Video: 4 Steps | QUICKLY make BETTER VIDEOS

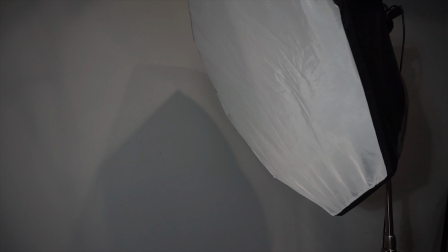[4:08]
And it sits at about 45 degrees from my head, and it's about 3 feet away, just off camera. So what that 45-degree angle does is it creates what's called Rembrandt lighting. And you can recognize Rembrandt lighting by looking at a little triangle of light on the shadow side of the face. So the next light we're going to talk about is the kicker light, or the rim light, or the hair light. It has many names. So this light adds some extra light on the side of your face and the hair and your shoulder, and it actually helps you to separate yourself more from the background. Now, for this setup, my rim light is actually serving 2 purposes. We didn't talk about fill light, but this is actually filling in the rest of my face, as well as giving me that rim light that I need to separate myself from the background.
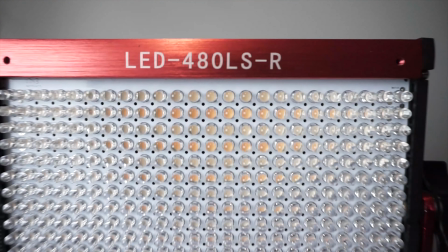[4:59]
But I'm using a 12-inch LED panel, and the power is all the way down, but it sits right off to the side of me. So the third light we're going to talk about is the background light. The subject already has a key light and it has a rim light, but the background might just be kind of dead. Now, this lighting situation as it is, with just your key light and your rim light, will work perfectly fine 100% of the time in any situation. But if you had a boring background, if it was kind of dark, or if you just wanted to spice it up, putting some light in the background is a real easy way to make your whole shot look better.
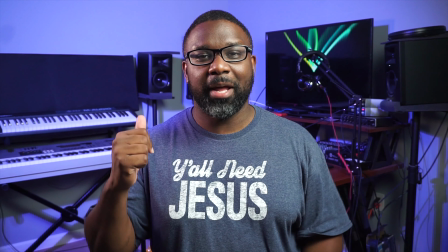[5:37]
And as you can see, once you turn that background light on, it gives it life.
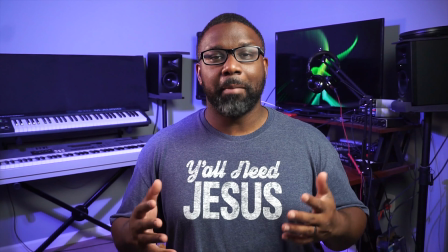[5:42]
It's not just a piece of dead space behind the subject. So for my background light, I'm using another 80-watt LED video light.
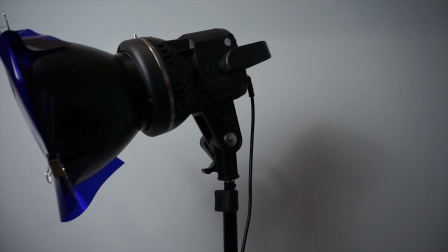[5:50]
But on this one, I have a beauty dish along with a blue gel attached to it to give it that blue color on the back wall. And if you really want to make it interesting, you can add some different pops of color here and there.
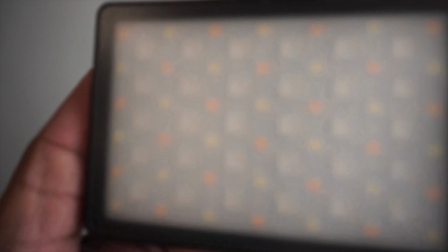[6:03]
And then at that point, now you have a complete look. Now for these accent colors, I'm just using some little small RGB LED lights.
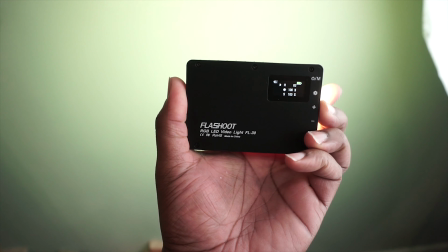[6:11]
You can choose whatever color you like and just pop it in little spaces.
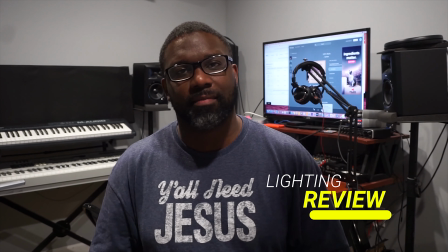[6:18]
So for review, this is what it looks like when we started out with just the lights on in the room.
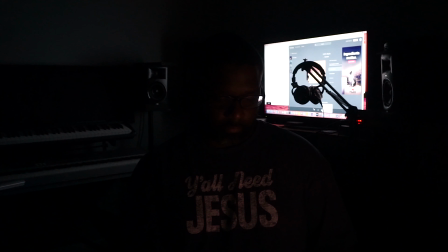[6:26]
Alright, so then we killed the room lights, and this is what it looked like. This is where you want to start.
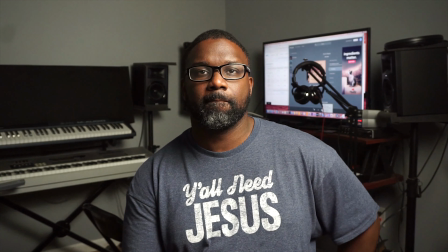[6:35]
This is what it looks like with just the key light.
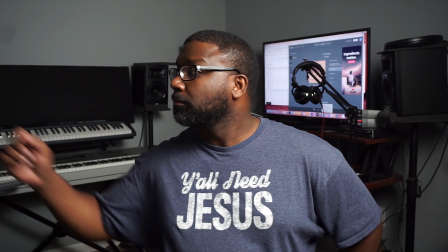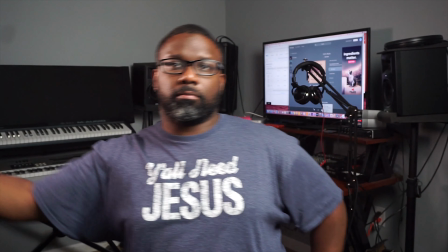[6:44]
This is what it looks like once you add your rim light.
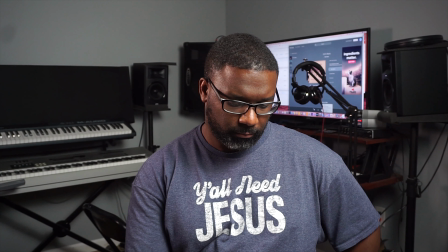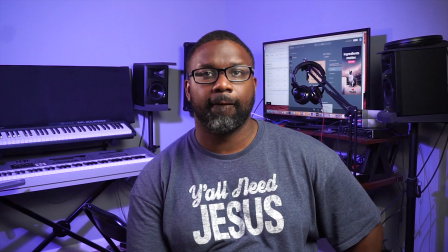[6:52]
This is what it looks like when you add your background light. And finally, this is your final product with the accent colors.
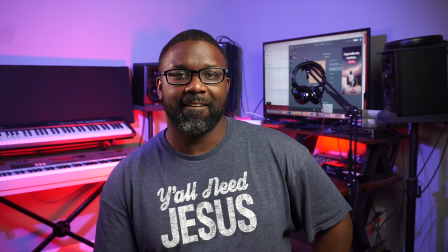So the fourth and final thing we're going to talk about today is camera settings. We're not going to get too deep, so just for the sake of understanding, I'm going to let you know what I'm shooting at currently to film this video. Now, I'm shooting at 24mm focal length at f4.0. And I have an ISO setting of 400. Now, the rule of thumb for your shutter speed and frames per second is you choose your frames per second and you double that number to come up with your shutter speed setting. So currently I'm shooting at 30 frames per second. So my shutter speed is 1/60th of a second. And really that's it, guys. So if you start to take these 4 things that we talked about today and start applying them to your videos, you're gonna start making more engaging videos and you're gonna start having more fun. You're gonna be able to add more things to it because this is just the foundation. So if you're still here, I appreciate you for hanging out with your boy today. So go ahead down and leave me a comment.